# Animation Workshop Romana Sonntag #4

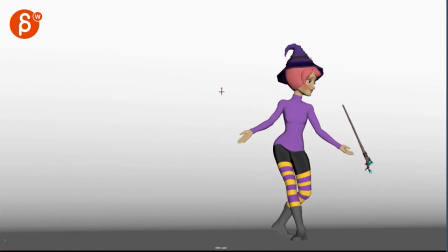What I'm reacting to is that you're having this, then for a short movement a straight line through there and then a drop and then through there it's kind of that reverse where it's almost locked here but there's a lot of movement in the elbow
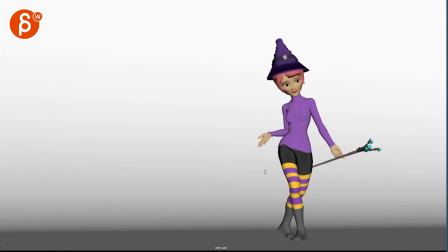and then we go back up and then the wrist drags meaning that right through there again this feels a bit like an ik arm right there there's just something funky but it's also mainly how you go here then you flatten out and you go straight down like this.
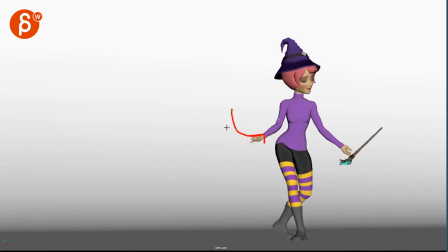It just has this kind of feel versus giving this just smoothing out a bit to something,
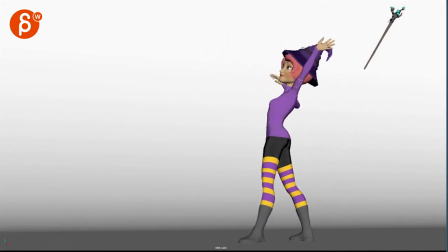you know, where your curves are a bit softer. This still applies, this still feels a bit slow and straight.
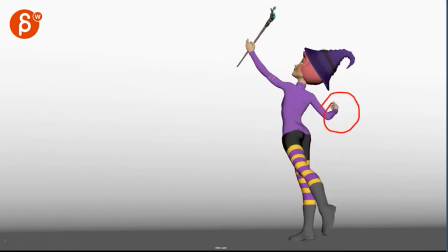Even, I mean, you could go over here, hold,
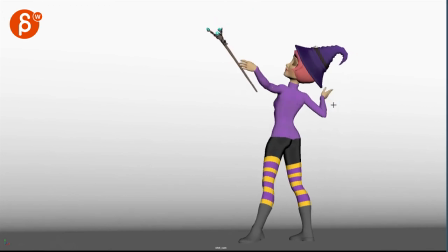so at this point that arm would be further out this way and then through this speed up that part just a little bit
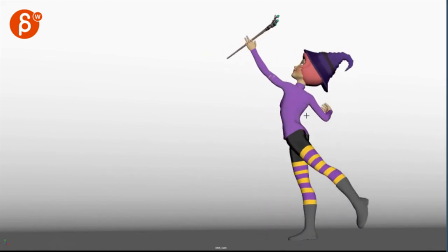it also feels a bit soft and even in timing right through there and i go i know she's slow and elegant
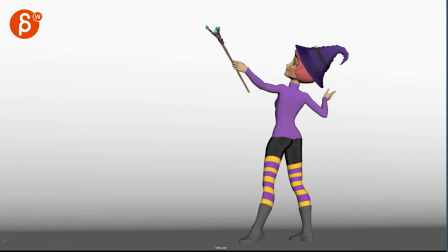but more just a bit even and i think that even is in timing combined with that straight line of that i suspect ikr gives a bit of a weird feel all
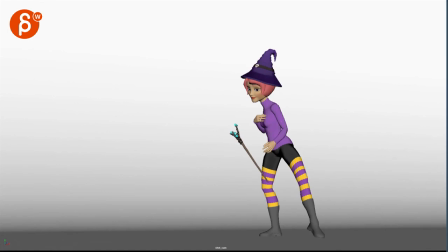right i'm gonna end it here there's so many picky things you can find you You know, there's always, again, I don't know.
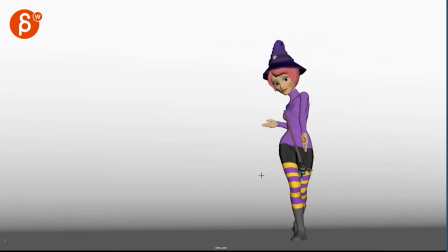I would look at all those little picky notes. Fix your render in terms of the blur so you don't have any missing frames.
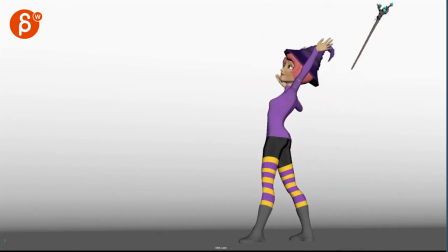And then you can still judge on your own. Do I really want to change those finger poses? Because, I mean, it's going to be massively blurred. It's like, you know, technically here. It's a weird pose because your fingers are right in front of the wrist.
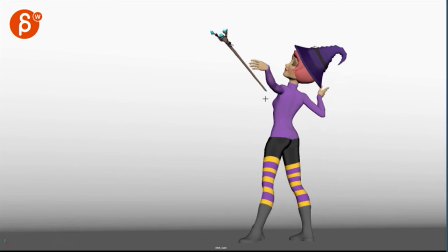It feels like that. It's a stump where that feels fairly broken. So you want to bring up that wrist a bit here. I would bring up that wrist a bit here. So it feels a bit more like that. But even that feels almost broken.
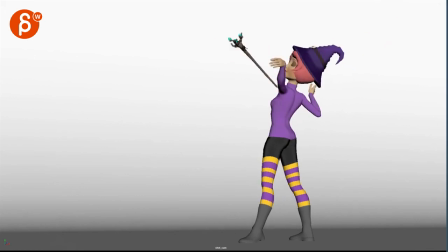Like you want to go up a bit higher. But the reason why I'm saying this. Yeah, but, but, but. It's fast and it's going to be blurred. you want to go full hardcore and really fix those poses and even in the blur it might feel nice
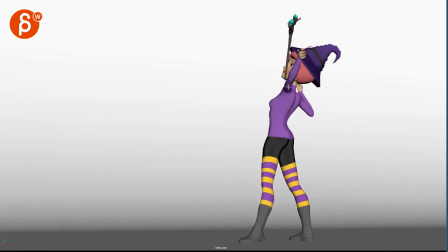even though looking at this now i have to say i would fix this this feels really broken but again this in front of the hat with the blur i don't think you're going to
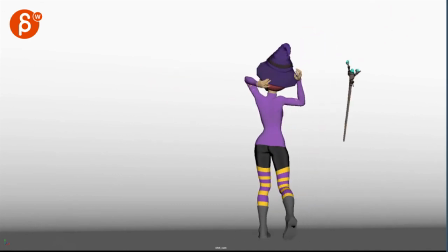notice so you know take a lot of those picky notes with a grain of salt in terms of well if i fix the pops though but i
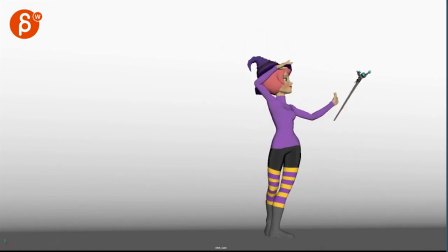add the blur back is that really all necessary all right leave it at that half an hour critique um
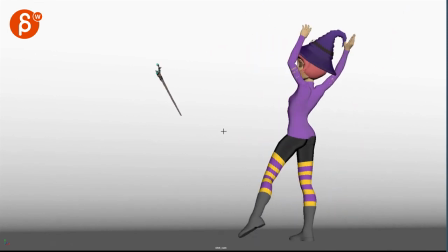It looks good though. I mean, I like it. It's a cool shot and the render is nice with the glow. Big fan of that. But yeah, I'm going to leave it at that. Thanks everybody for watching. This is a long one. Thank you. All right. There's an email. You can sign up. You can start whenever you want. You can submit whenever you want. You get 16 submissions. Either way, a like and subscribe would be awesome. All right. Thank you.